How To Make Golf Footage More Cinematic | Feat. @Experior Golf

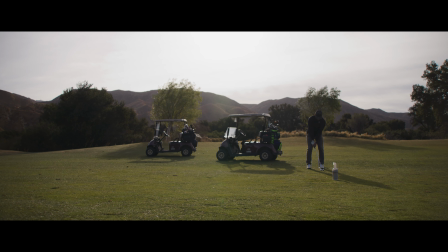[4:09]
The downside here is the sky can easily get overexposed because the sun is usually in the background of the shot or just out of frame.
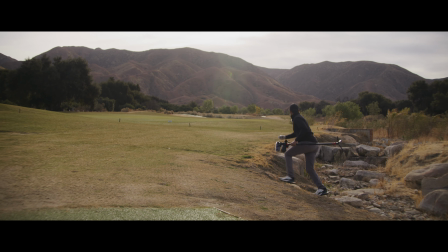[4:17]
But no matter what, the sun is brightening up the sky with a wide diameter.
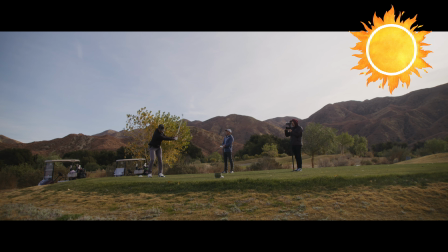[4:22]
So if the sun is just out of your frame, it's still going to be really light in the sky in your frame. I'm personally not a fan of white sky. I'd rather have a nice blue sky or cyan or teal unfortunately for us on this day It was pretty overcast as well.
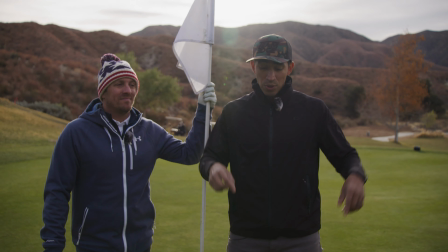[4:39]
So I think only one or two shots We got a nice blue sky, but it's something to look out for you want the Sun behind your subject But you also
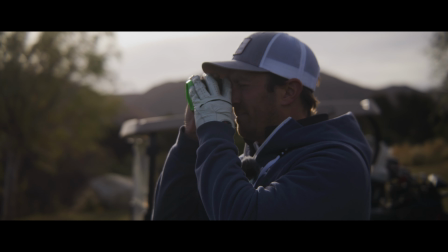[4:47]
want to shoot into a not super bright part of the sky It's kind of a catch-22,
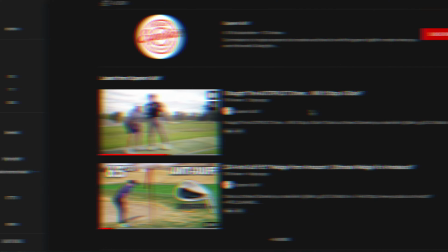[4:52]
but if you can find the balance it looks so good Now let's move on to one of the most prevalent issues that I've seen on
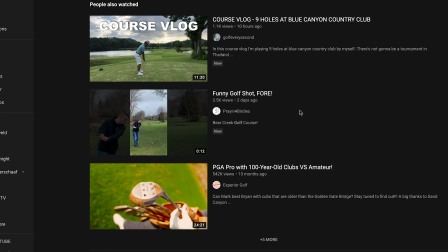[4:57]
golf channels or any kind of exterior or cinematography work on small camera rigs,
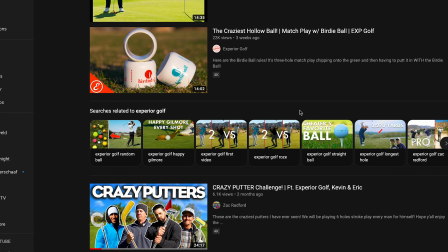[5:03]
such as the Sony or Canon DSLRs. We've all done this. I've sat down indoors after I've shot, gone through the footage like this 100 times, and it's super depressing every time.
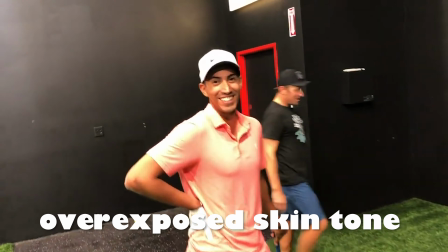[5:17]
It's overexposed footage. One of the worst things about overexposed visuals is it's really hard to bring the
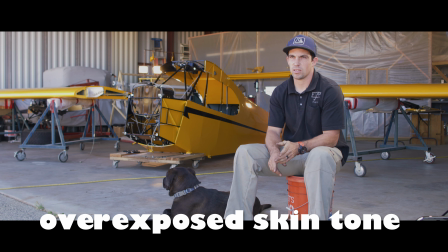[5:24]
skin tone back and make it look natural because it's really white also
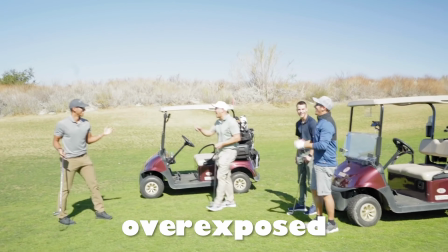[5:28]
the sky is completely gone just a white crazy mess now why does this happen so often on these small cameras one of the biggest reasons is
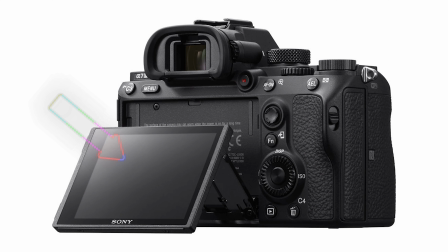[5:37]
that the lcds on these cameras are just not bright enough for outdoor use they're about as bright as a cheap tv 250 nits or so even our red
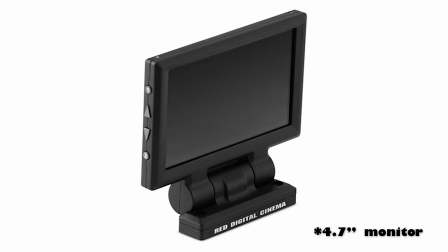[5:47]
helium basic 5.5 inch lcd it's just not
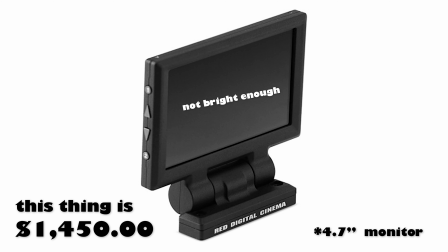[5:52]
bright enough for outdoor use We went and pretty much immediately bought a brighter 7-inch monitor
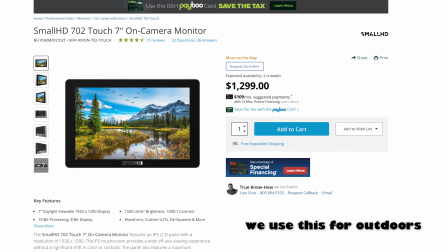[5:57]
because we just could not use this thing outdoors. So what is the fix for this? I think there's two, and let's go through them now.
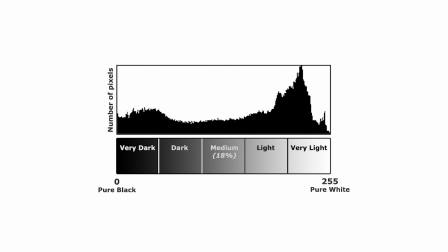[6:05]
One is learning how to read a histogram or enabling zebras on the monitor.
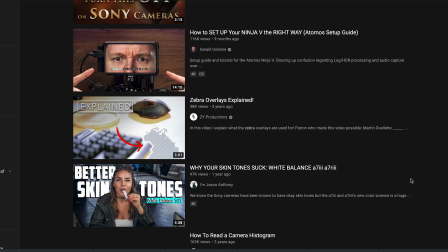[6:10]
There's a billion videos on this, and it helps you not blow out the highlights in your visuals, and you can go look at those videos if you're interested in those avenues. but I think there's a better fix for this and the best fix for this in my opinion is using a brighter monitor
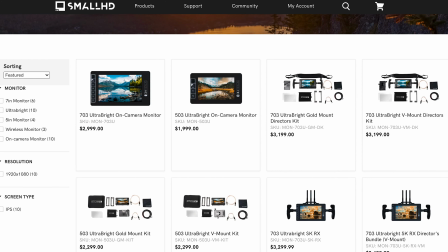[6:28]
anything over 800 nits my favorite monitor is the ultra bright series from small
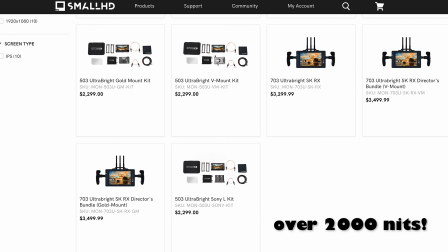[6:34]
HD they're over 2,000 nits I think 2200 it's crazy you'll never need to use a hood or a flag or a sweater if done that before or which we've done you need nothing you can see every detail with the bright sun on a summer day with this monitor it's great you will never need to worry about overexposing again also what's cool about these monitors is that there's
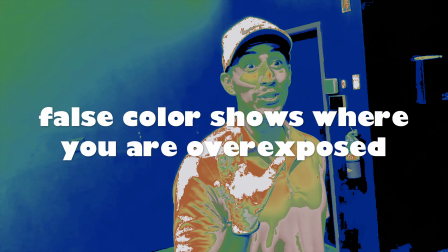[6:59]
false color built in which is my favorite tool in dialing in skin
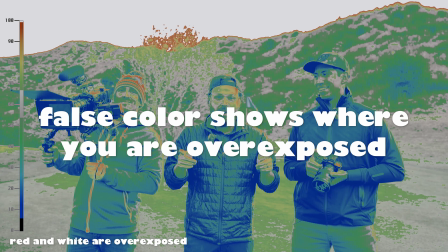[7:04]
tone on set and making every single shot consistent it helps a
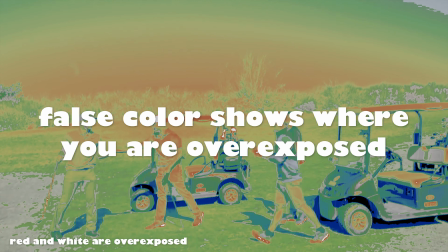[7:08]
lot in color correction believe me i know there's a bunch of other monitors too on the market because I
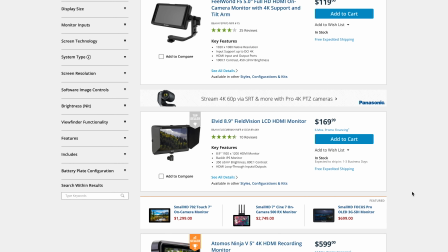[7:14]
realized these are expensive I would recommend anything over a thousand nits for outdoor sunny use. All right so another tip is using ND. If you use ND which are these little squares in here it actually is like sunglasses for your camera.
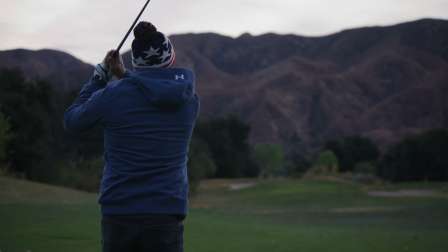[7:28]
What that allows you to do is have more depth of field in the background so the background is more out of focus which looks really cinematic. The downside to that is it's harder to focus because your focus plane is actually much smaller but Using ND is just another tip to allow you to have more cinematic visuals. Now, the final tip I wanted to go through was impossible because of the windy conditions we had on this film day with Xperia Golf. I really wanted to do it. I had it in my hand, but when I walked out of the van here, it immediately got blown out of my hand and I realized it wasn't gonna work. But what it is, is using a bounce car to fill in your subject. So I talked a lot about edge light here and edge light's great.
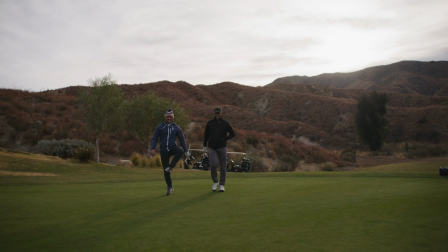[8:08]
You have the sun behind you, But with the Sun behind you you're not filling in the face of your subject or your actors
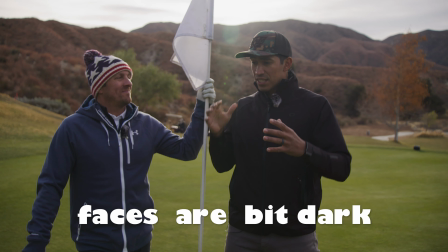[8:15]
And it's a little bit darker compared to the background, right?